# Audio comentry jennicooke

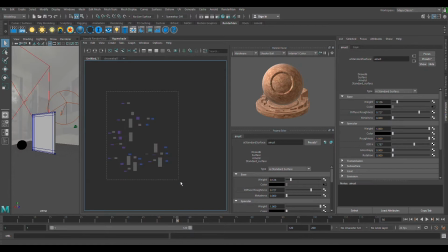(12:34)
The only thing that I could say that I really had trouble with, like you can see this is the full network, and oh,
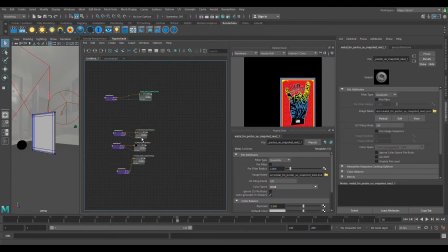(12:41)
these are the UVs and stuff, like other UVs that I tried to plug in with different like levels of like damage. So like this was like not that much damage, kind of perfect. It looked too perfect. That was like way too much damage, like it just looked ridiculous. It was too much.
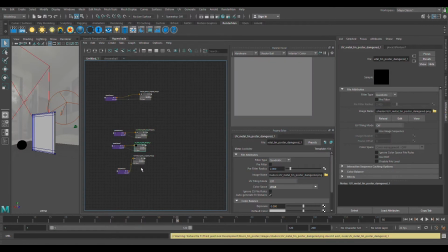(12:59)
And then that was like the original, and then so we ended up with this guy. You can see that there, which is the one that I've got, and then I added like the grunge layer to it, which I can show you actually here.
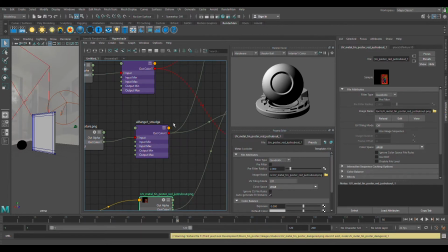(13:13)
So this is the original network, and then this is the grunge textures. Someone is ringing on Discord. Let's decline that.
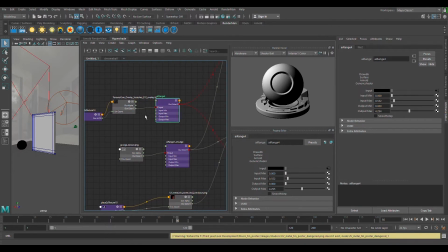(13:23)
So there I did two grunge textures to the front, because originally, if we go back into here,
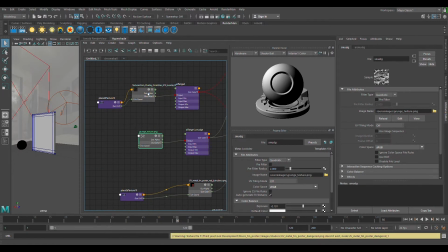(13:34)
you can see that originally like with it was just this kind of damage and like the edge bits.
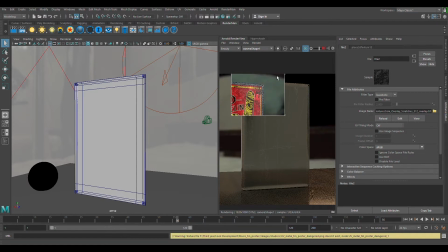(13:43)
So then I added this like two grunge textures to these white bits here.
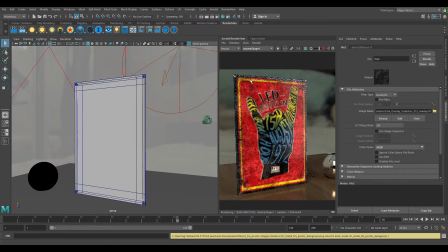(13:47)
It just gives a splatter and a bit of a worn out, weathered, like, so the sun like discolors things, doesn't it?
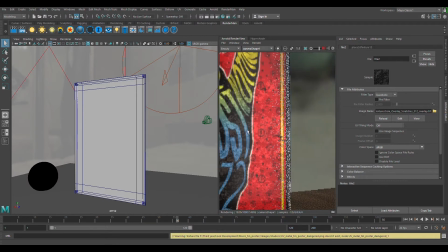(13:54)
So I thought that looked pretty cool, like with the discoloration on some of the colours, like on the yellows and the reds.
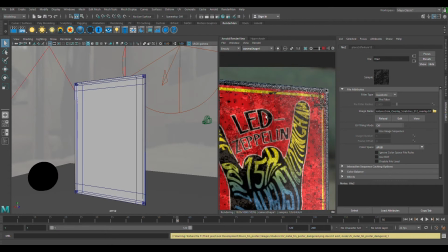(14:00)
Like it just gave it a bit more of a weathered feel. So I plugged that into the specular colour and the specular roughness, and like mess with their settings, just to give it a little bit more of an edge.
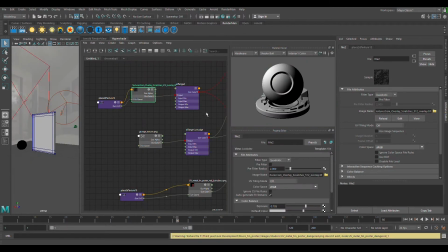(14:16)
Yeah, so that was those. Yeah, so what was I saying? Oh yeah, the trouble I had with it. So this is the shader network. You can see that none of these are actually joined up together, like, because I tried very hard to like get all these mixes and mixes to mix together,
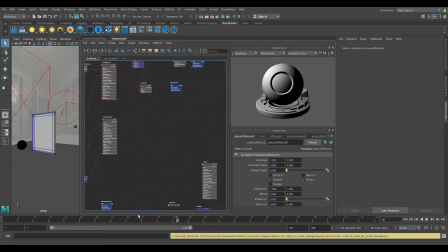(14:32)
and I watched a million tutorials and it just wasn't working for me. So in the end, I think I cheating kind of, I don't really know, but it works, so not suppose. But yeah, so these are all separate, but they're all assigned to like their specific areas of the model.
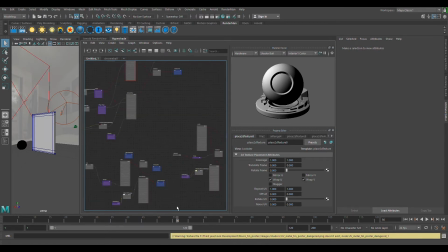(14:47)
So like this rust like is assigned just to the edges, and then this is assigned to like the back of the model,
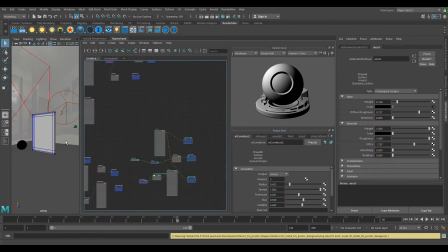(14:52)
the metal, and then like the top one obviously is all for the front of the model. So it worked. Like they're not connected, and I did try, but like everything was just, it just wouldn't work. Every time I tried to plug something in, like it'd break or like mine would crash.
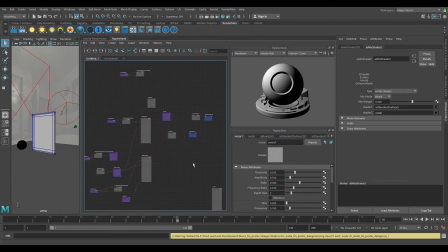(15:07)
So yeah, so like this is just like a basic explanation of like just to show you like everything kind of close up and stuff. So yeah, that is basically what I did. Quite a lot of it is explained in the portfolio.
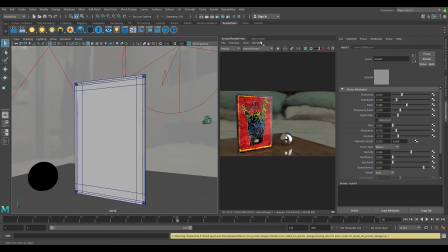(15:28)
Yeah, so that's it really. Thanks for listening, I suppose. Yeah, thank you. Cool.